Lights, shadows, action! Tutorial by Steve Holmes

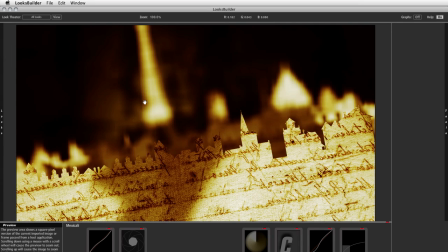The red, white, and blue French stripes in the background will be somewhat affected by this color adjustment, but this in itself, just applying one look and this burnt effect on the paper, absolutely stunning.
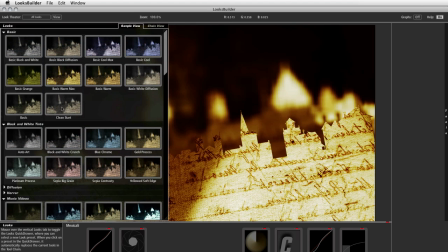I really like it. In this case, I'm not going to use that. I'm just going to go ahead and remove all of those settings.
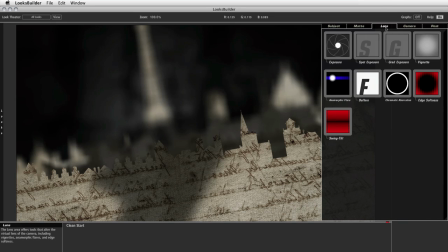I'm going to come over here to the right-hand side to the tools, and under the lens settings, I'm just going to apply an edge softness effect.
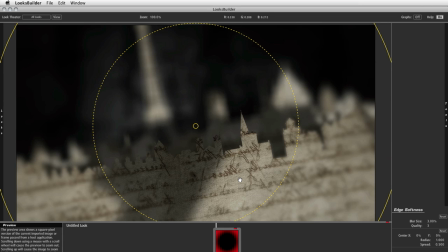Okay, so just drag this over into the preview window, and I'm just going to decrease the amount of effect around the outside by basically narrowing the two radiuses or radii between these two circles. Okay, so it's more on the outside. Then I can come down here to the settings and maybe make that a little bit stronger, about 5%, somewhere around there.
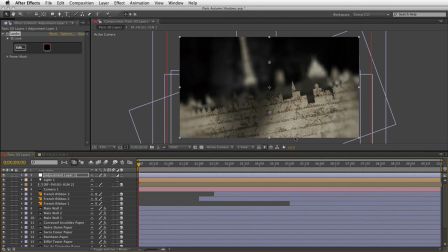Go ahead and click OK, and we can now see, because it's an adjustment layer, that's cleanly applied through absolutely everything. So combining that with the depth of field on both ends of the scene, I think it looks really nice.
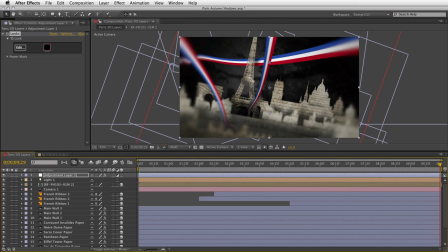And it just adds a little bit of blur here and there and really pulls everything together. So with all of those elements in place, I think we're pretty much done with this.
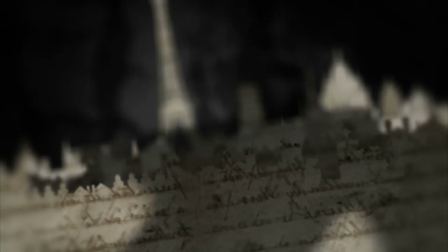So if I now show you the finished render, you can see the final result, which, if I say so myself, which I will, is incredible.
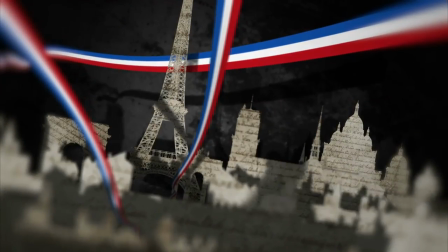We've not so much as bent the rules of 3D and After Effects as, I think, tie them in a knot and use them as shoelaces.
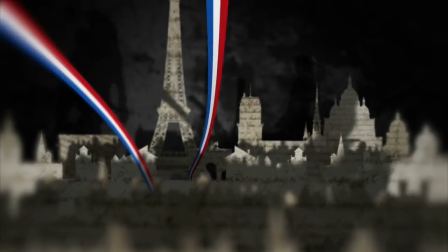The impression of true 3D space is created with carefully constructed and textured Photoshop layers,
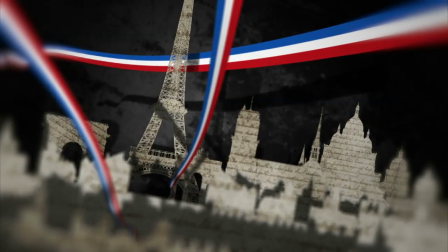subtle lighting, and a slightly animated light position which affects the basic shadows cast from those layers,
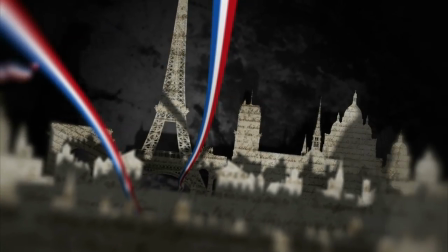not to mention the little shadow catcher trick that I showed you on the background layer, which contained layer effects.
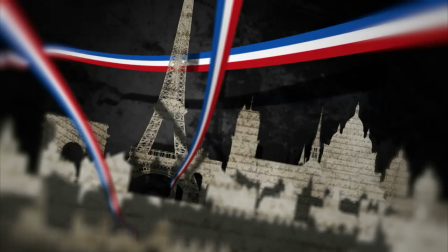However, the real enhancement in reality, I think,
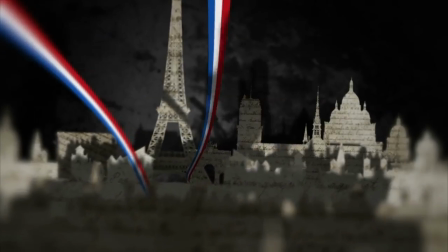is added to the shot thanks to those two wonderful silhouetted clips of the people walking from the Ribbit Films collection at artbeats.com.
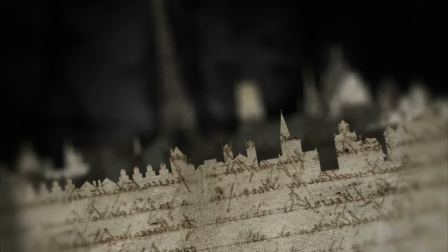Once those shadows are distorted and offset across those 3D scraps of paper, it really does take on a whole new and stunning look.
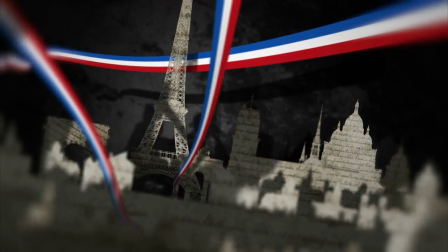So I think this is a really cool example of just how much you can do in After Effects in terms of 3D.
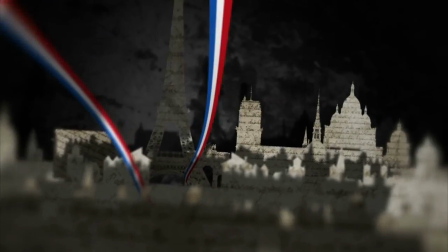So I hope you've enjoyed yet another cool Artbeats video tutorial and have definitely learned some great new technical and design techniques along the way.
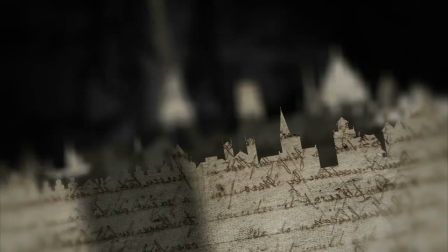As always, this is Steve Holmes from Energy Design, and I will see you again soon.